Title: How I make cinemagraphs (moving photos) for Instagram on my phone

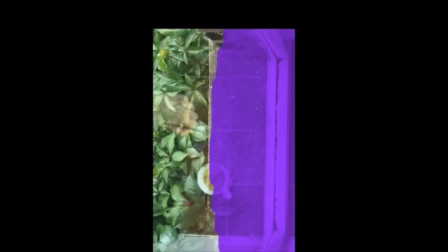So just tweaking and playing with those settings until I'm happy with the results, and then I'm going to go in and just improve my masking that I did down here. So you can zoom, and if you have a stylus, you can really neatly get in against the lines.
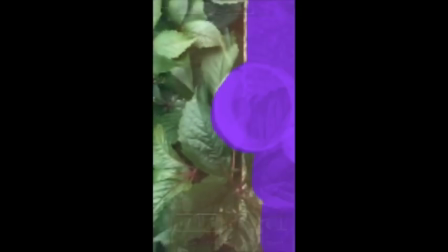This is just me with my fingertip,
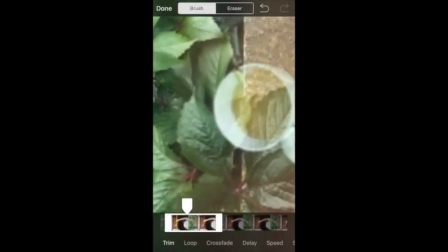so it's a bit more smudgy, but because I'm only going to share it really on Instagram and possibly on my blog, it's not going to be studied in any great detail.
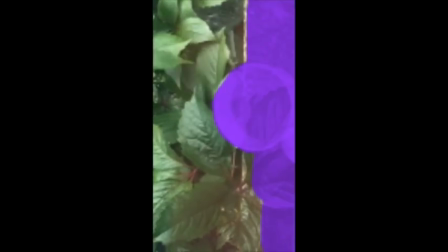It's just kind of a bit of fun, spontaneous content most of the time.
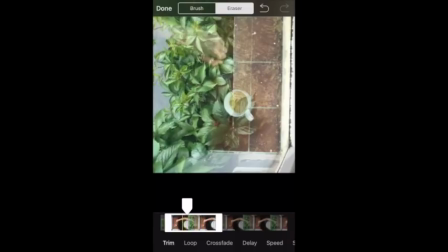And then kind of zoom out, have a look how it's looking. I think those leaves on the window ledge probably need to show a bit of movement.
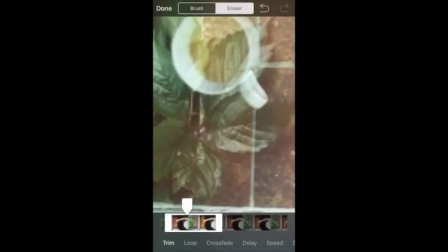They look a bit too unnatural that those ones aren't moving, so let's just brush over those as well until I'm happy with the result. Then once you're done, you just save it to your camera roll, and you're good to go.
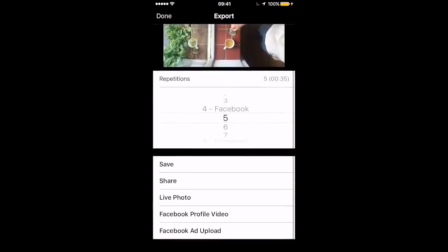One thing it will ask you to decide is how many repetitions of the animation you want to save your clip with.
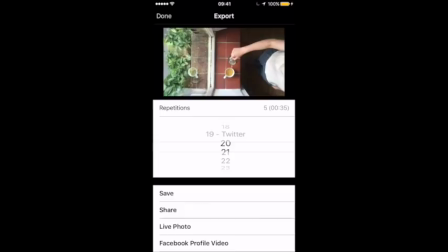It gives you recommendations for different social media. I kind of find that the longer ones work better on everything.
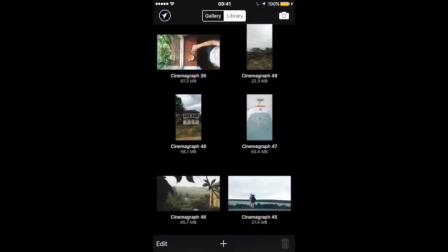I think possibly the recommendations on there are out of date. So go for around about 20. The second method is using an app called Lumyer.
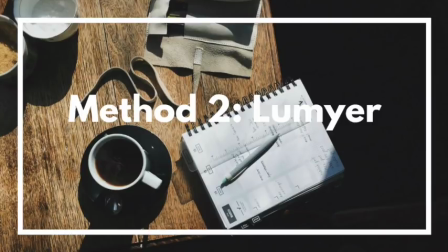This is a newish app. I've been seeing people use it over the last sort of 6 months especially. And it's really a cheat's way of making Cinemagraph, because for this you don't actually ever have to capture the movement or make a video.
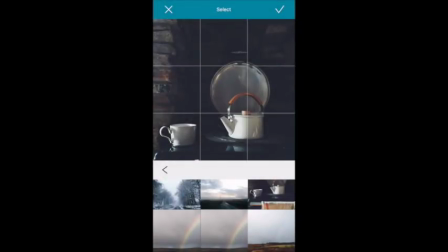Instead, you can use the various effects that are in the app to animate a still photograph that you've already taken. So let's have a go with this picture I've taken of my kettle and a cup of tea.
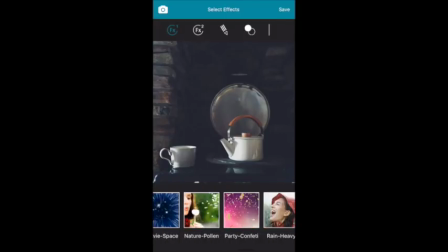So this was steaming, but I didn't have a tripod. There was no way I was going to be able to take a Cinemagraph at the time.
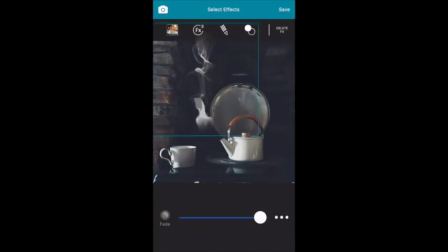So I'm just going to import this straight in and add the smoke effect. Steam effect, I should say. And you can then just drag and pinch and resize that. And then fade it right down. I find most of the effects look a lot more authentic and believable if you manage to fade them quite a bit.
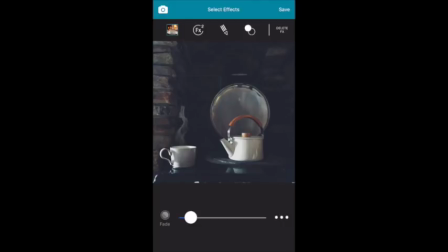Something like that. Now, one of the nice things you can do in Lumyer is add a second effect. So for this, I actually quite often will just add the same effect again to just really reinforce it. And by resizing it, you avoid too much repetition in the pattern, so it doesn't look too much like they're overlapping.
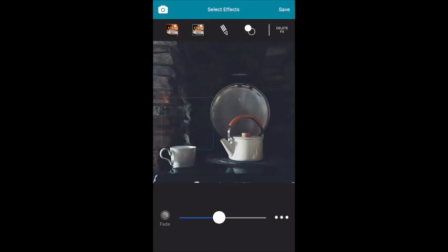Also can change the fade a little bit on this to give it a bit more depth and try and make it look like there's a bit more going on. Then once you're done, you just save that in whatever format you're going to want to use it. So one of the criticisms I have of Lumyer is that I think some of the effects can look a little bit fake,
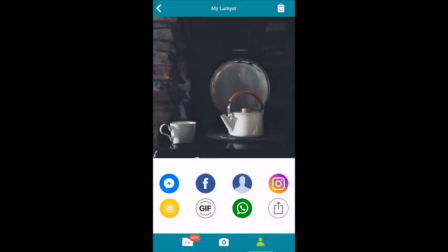and especially because as increasingly more and more people use them, you start to recognize them when you see them on other people's Instagram accounts or whatever,
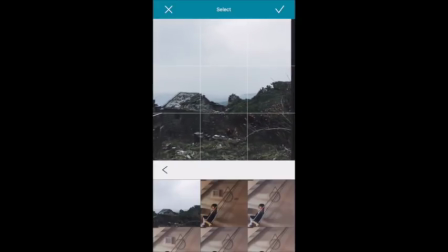the animation becomes familiar. So let's just try it with this one. This is a scene, a snow scene that I captured the other day.
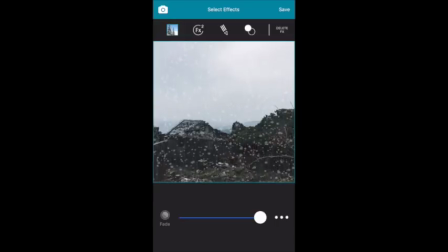So this is their snow effect, and even you can see even when I'm fading it, it still looks pretty artificial. There is a different snowstorm effect as well, which is this one. Maybe that's a little bit better, but I'm still not completely convinced that people are going to really believe that I captured that in the moment.
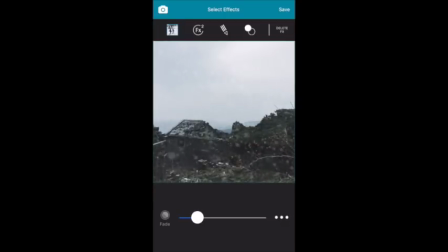So for my purposes, which is faking Cinemagraphs, it's not always the best.
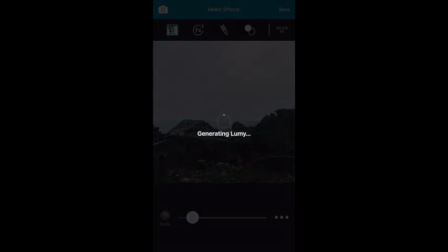We'll save that one for a comparison point, and we'll see if we can do something better in the third app we're going to look at. So for the third technique, we're going to use an app called Vidlab.
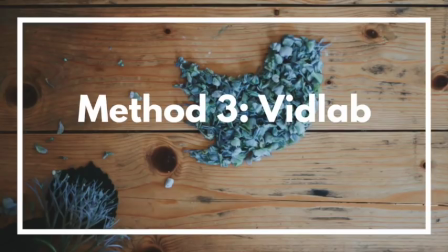But to start off with, you also need an ordinary video editing app. I use iMovie. There's loads of free ones available. And what we're going to do is just import a picture. So we'll use that snowy one again and make it into a still clip.
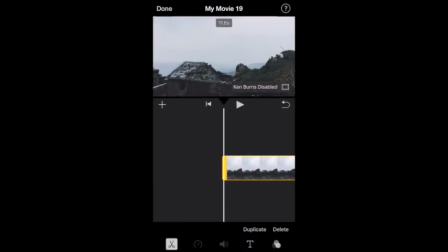So literally just 10 seconds of that photograph with no effect sitting still on the frame. Save it in one of the higher resolutions. And then I can import that straight into Vidlab.
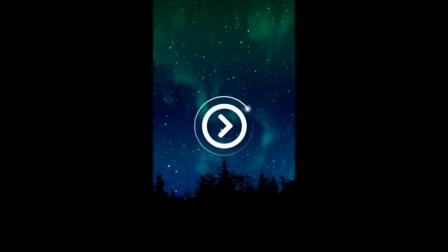So this works a lot like Lumyer, except you get to add your effects over the top of a video.